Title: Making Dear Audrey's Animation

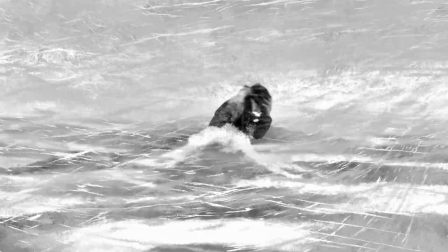[8:44]
Scene of Jack, Martin's father,
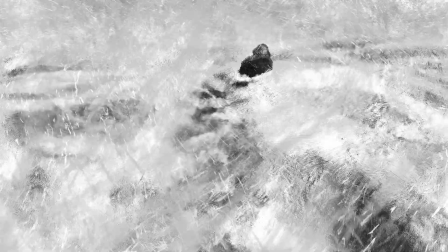[8:46]
heading towards the hospital in the middle of a snowstorm to see Martin, his newborn child.
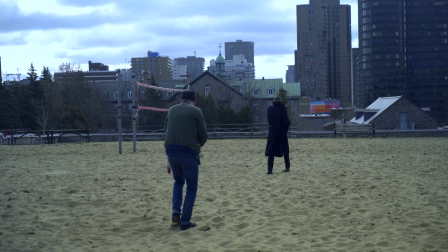[8:54]
We found a park that had sand, which was a volleyball court.
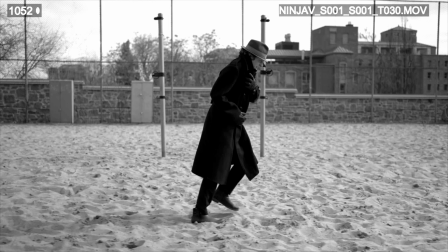[8:59]
The sand definitely enhances the actor's performance as far as being in snow.
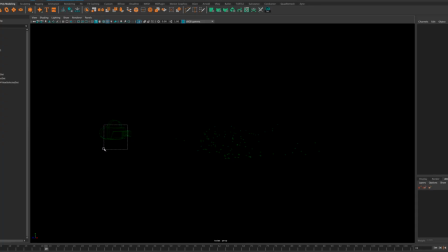[9:06]
All of the cameras that were actually shot for real, we did 3D camera tracking in 3D space. And then we had a camera that was literally in the virtual world.
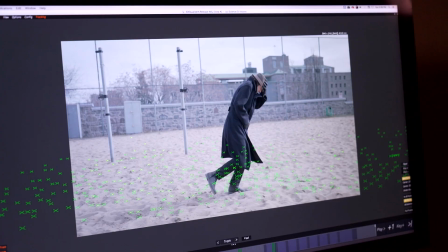[9:16]
There's enough features, for instance, marks on poles, features on the ground, features in the background that we can track.
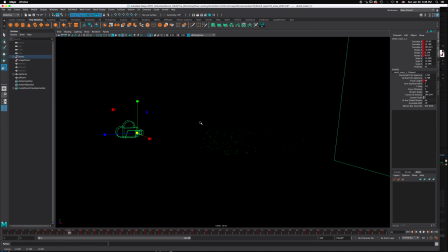[9:24]
All of these points are features on the ground, and we extract an actual 3D camera from shots.
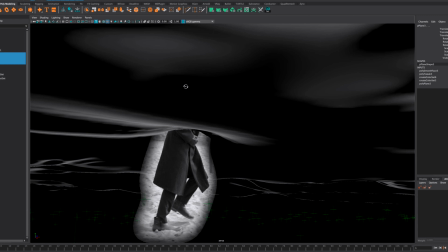[9:31]
And then virtual environments, again, were built. Virtual snow, virtual environments.
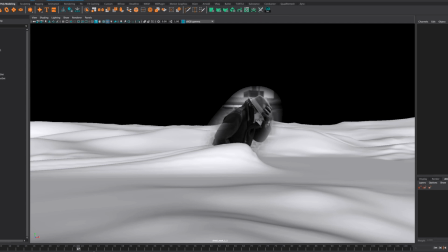[9:36]
And once that's done, that was then sent out to the animators to draw on them frame by frame, to bring it back to 2D.
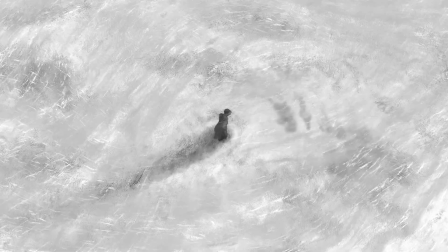[9:46]
At the end of that, we added swirling snow.
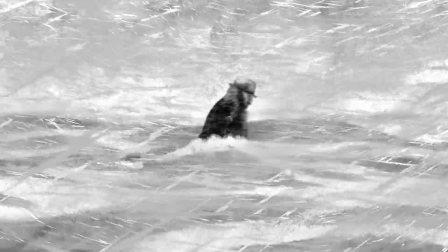[9:50]
We really wanted the snow to look impressionistic, similar to a Matisse painting, and to have a painterly style.
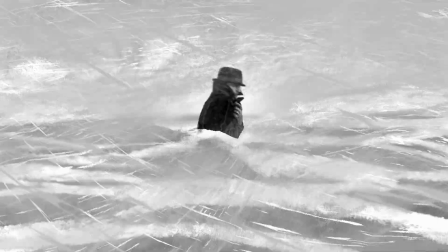[9:57]
Not really having perfect snow or even perfect motion of snow,
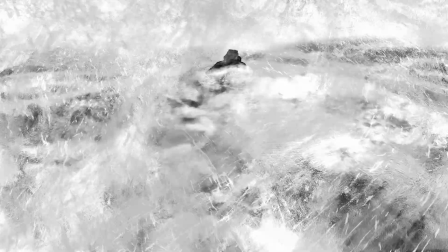[10:02]
but having the swirls somewhat exaggerated, it being stylized.
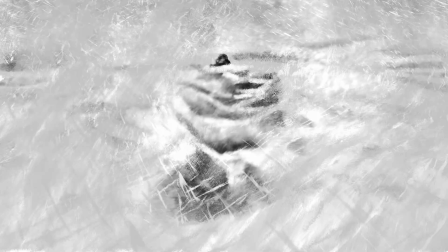[10:08]
To get that, I built these geometric ribbons,
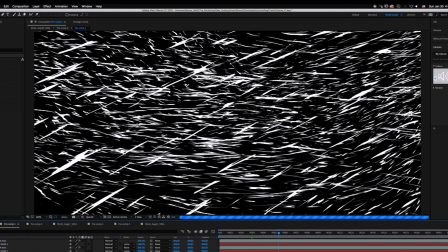[10:12]
these swooping shapes on different layers, and animating brush-based textures through these ribbons.
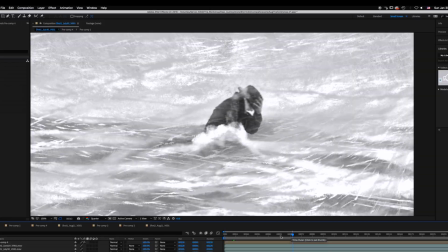[10:22]
that layered over top of the actual footage itself.
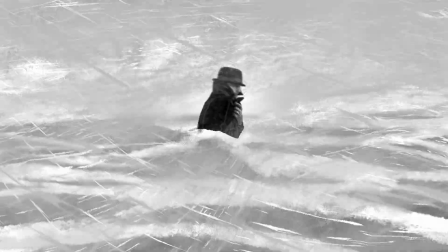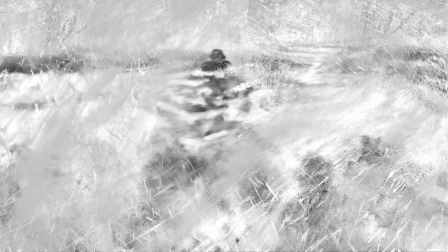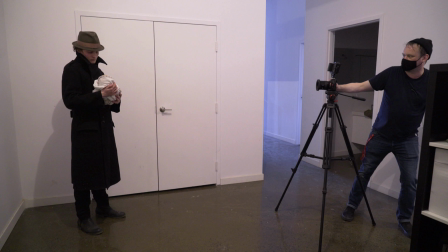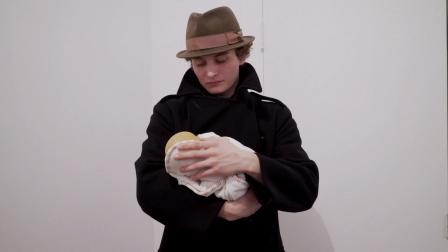[10:42]
On his hat, on his, you know, on the lapel, like everything just seems right. Shift, tilt your head, chin down.
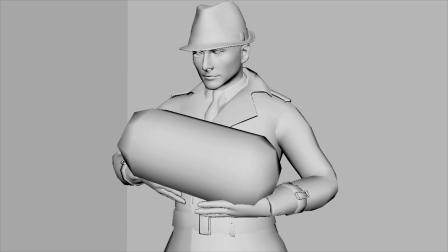[10:52]
Shooting the actors in environments, then tracking those cameras in three-dimensional space,
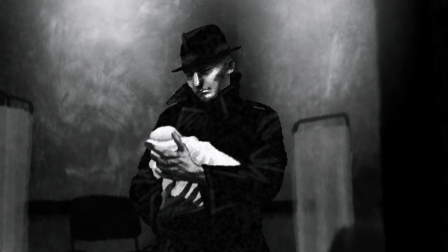[10:57]
cutting those actors out and then putting in virtual environments, and then being able to move around those environments,
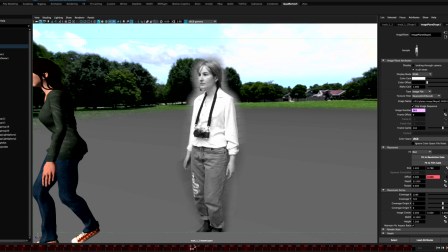[11:04]
doing that all in 3D before going to drawing allowed us the ability to
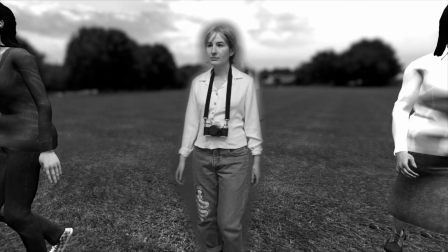[11:12]
really be creative and invent and have fun with
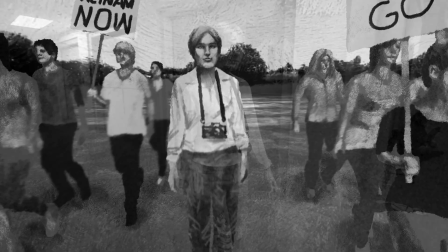[11:18]
cameras and try out different backgrounds and environments and play with
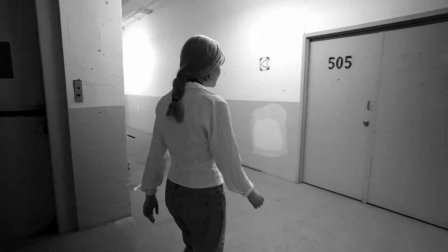[11:23]
all kinds of elements that allowed us a lot of freedom to
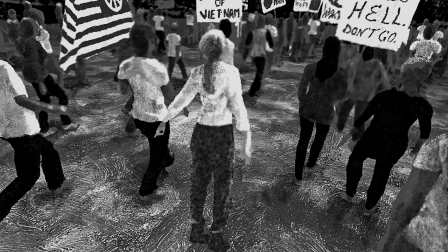[11:28]
weave a creative style throughout the film that I don't think has been exactly done the way we did it.
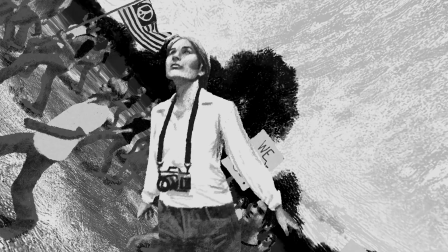[11:34]
I think that was the point, was trying to do something new.